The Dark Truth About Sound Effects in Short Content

I'll show you how to find and use viral sound effects to use in your next video to go viral. First, let's use an example for you to really understand how sound effects work in general.
My default state when I see...
He first started out with an intense kind of aura music that kind of gets you in focus and engage and like know that he's actually going to tell you something important so you can kind of listen in on it.
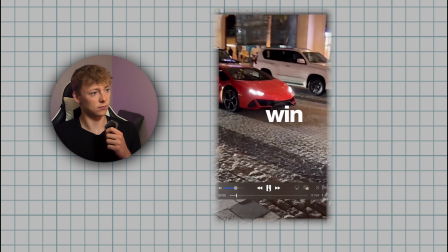28s Nothing but win after win after win. My brain doesn't go, wow, that's impressive. It goes, wow, you're...
He uses the music to build up into his important word that he is about to say, and then he lets the bass drop kind of emphasize that the guy is kind of bullcrapping and you, in real life, you're not just going to go win after win. So that was a great example.
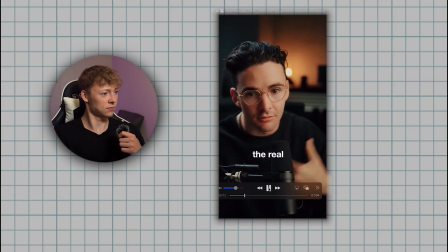50s Because in my life, I know the real experience is sometimes I win,
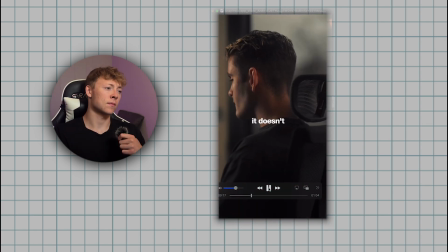54s but a lot of the times life kind of sucks and it doesn't work out and things go wrong and I fail at a lot of things.
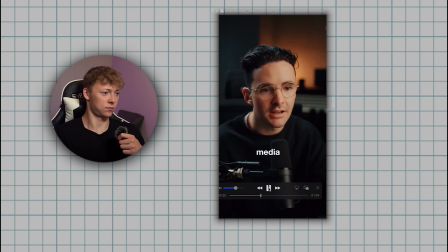61s And a lot of the time I don't really know what I'm doing. So when I see someone else on social media, you know, at 18 years old, I started this business and I grew it to $25,000 a month. And then I built this and sold it for 7 figures. And now...
He turned down the music and kind of gave it a little muffled to give you a sense of like scarcity and truthness behind what you should actually listen to.
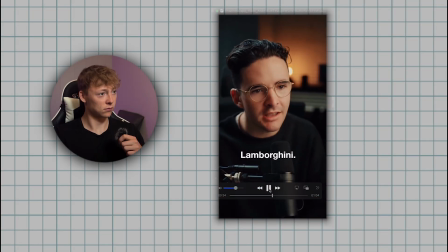83s Living in this penthouse apartment and driving a Lamborghini, it's like my default goes, your parents paid for all of that. Because I just can't empathize with someone that doesn't show me their their losses. I can't look at someone who doesn't have any failures and go, this person isn't completely full of shit.
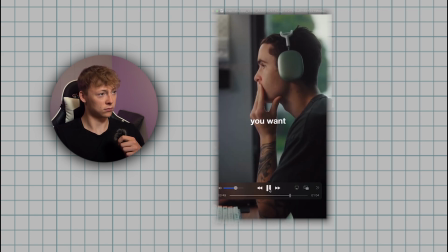99s You can be as vulnerable as you want or not as vulnerable as you want.
His voice and pacing kind of got slower for not a more intense feeling, more of like a calming and truthful feeling for the viewer to understand his pain and what he's been through. And that in real life, this is what you're actually gonna get, not win after win after win.
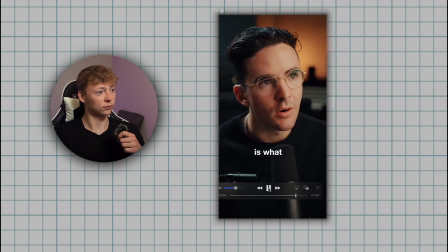123s The important thing to remember is the vulnerability is what makes you human. It's what makes you real and real.
He emphasized the word human with a piano to make you really understand that we're all humans and he truly understands your feeling.
And relatable. All of those vulnerabilities make the wins real.
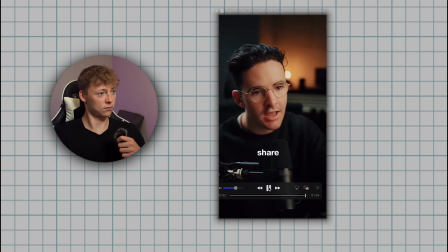143s Because when you share nothing but wins, like...
And at the end, he added a riser to show something is about to happen and something's coming up that's very important.
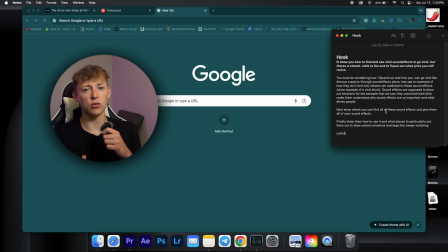154s
Now you have an understanding of how sound effects really affect the way you feel just by listening to something.
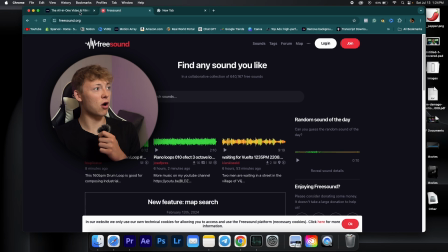164s
So let's figure out where to find all these amazing sound effects.
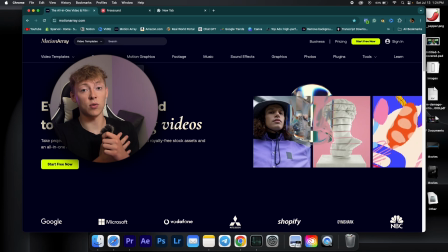169s
I use Motion Rate. That's a paid plugin, but if you don't want to spend money, I would recommend freesound.org.
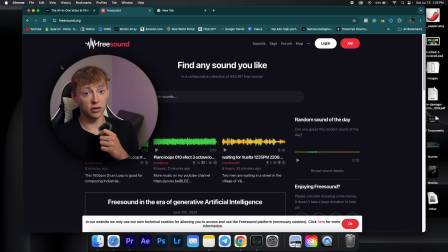178s
I get a lot, or probably about 70% of my sound effects from here just because these outperform any other place I've used. I heard that Epidemic Sound is really good. Same with Artlist.io. I know a lot of people that use that. That's very good. Wherever you can find it, you should just get it.
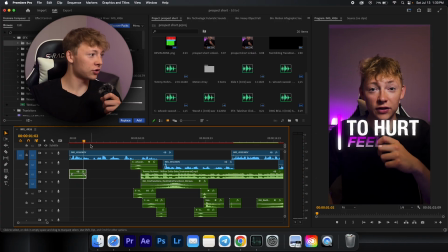197s
So for this one, I want to emphasize the word, I'm not trying to hurt your feelings, to build suspension and kind of give the viewer a little bit of curiosity of like, what do you mean by that?
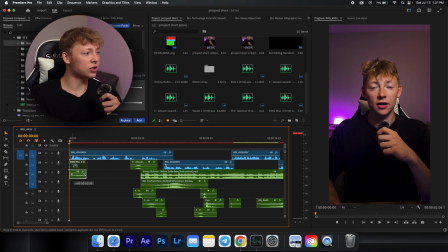214s
So in order to build suspension, I have a bell that I use and I reverse it to get the suspension of adding up.
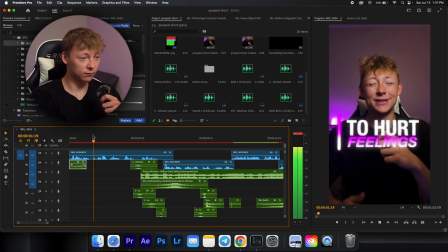223s
So it sounds like this.
I'm not trying to hurt your feelings.
Boom, there you go. So that sounds good.
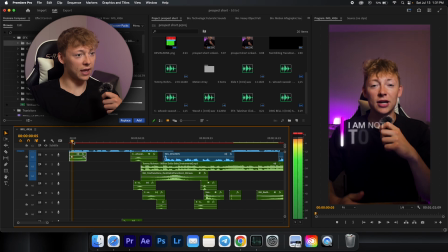228s
And now I want some more, just because the animation came in with all the letters and everything, I added, we'll add an infographic. So it should sound like this.
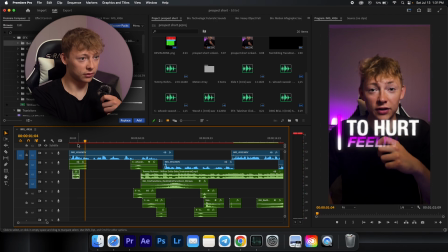243s I'm not trying to hurt your feelings.
Yep, that's a lot better.
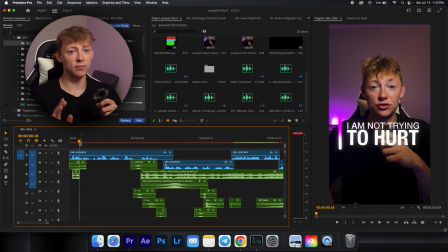246s
And basically every single time something moves, make it come alive with a sound effect. So the text moves up, add a whoosh.
I'm not trying to hurt your feelings.
See that whoosh, and then another one comes in.
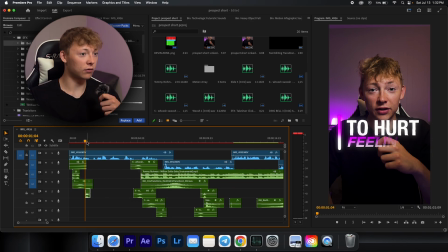264s
So let's add another infographic right when it comes in. Yeah, that's better. That's good.
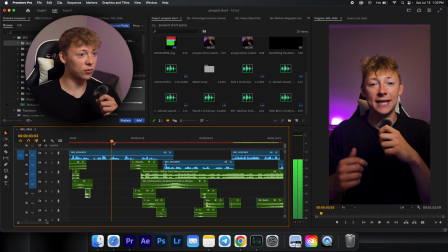277s
And then finally at the end, it moves away. So add a whoosh. So we've added suspension. We've emphasized words.
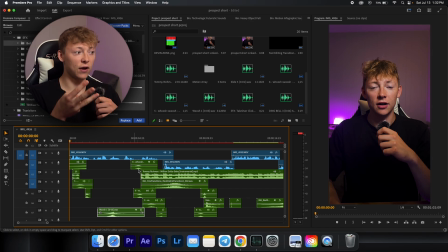293s
We've made everything come alive. And finally, you want to add some kind of music that's instrumental to give a more of a lively and intriguing feeling.
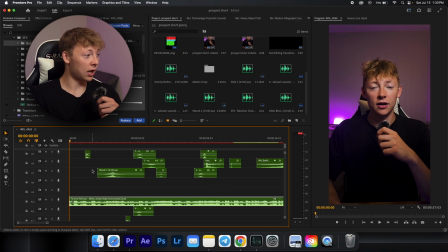309s
And I used
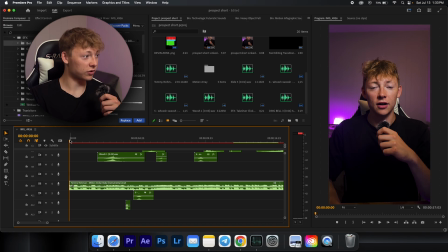313s
one of my musics I use all the time, and this is exactly how it starts out.
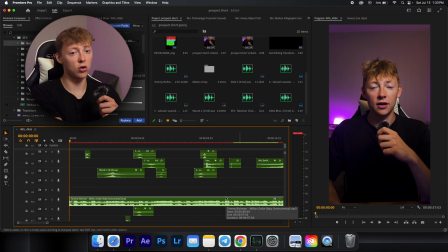319s
And this is what it all should sound like at the end.
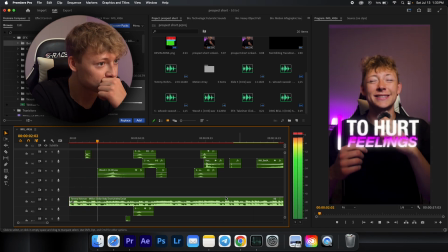324s I'm not trying to hurt your feelings, but stop sending prospects.
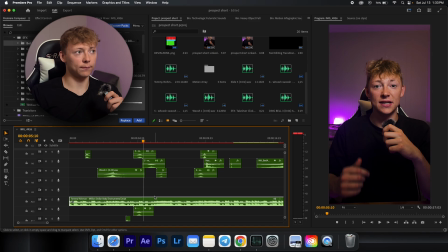331s
And for the music, I picked a more suspension music to build up into a bass drop or just beats. And I specifically went to the music
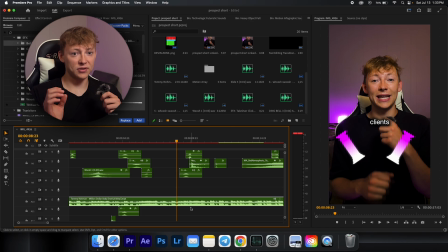348s
where it drops the beat. Thank you for watching this video. Make sure to like, comment, and subscribe, and I'll see you in the next one.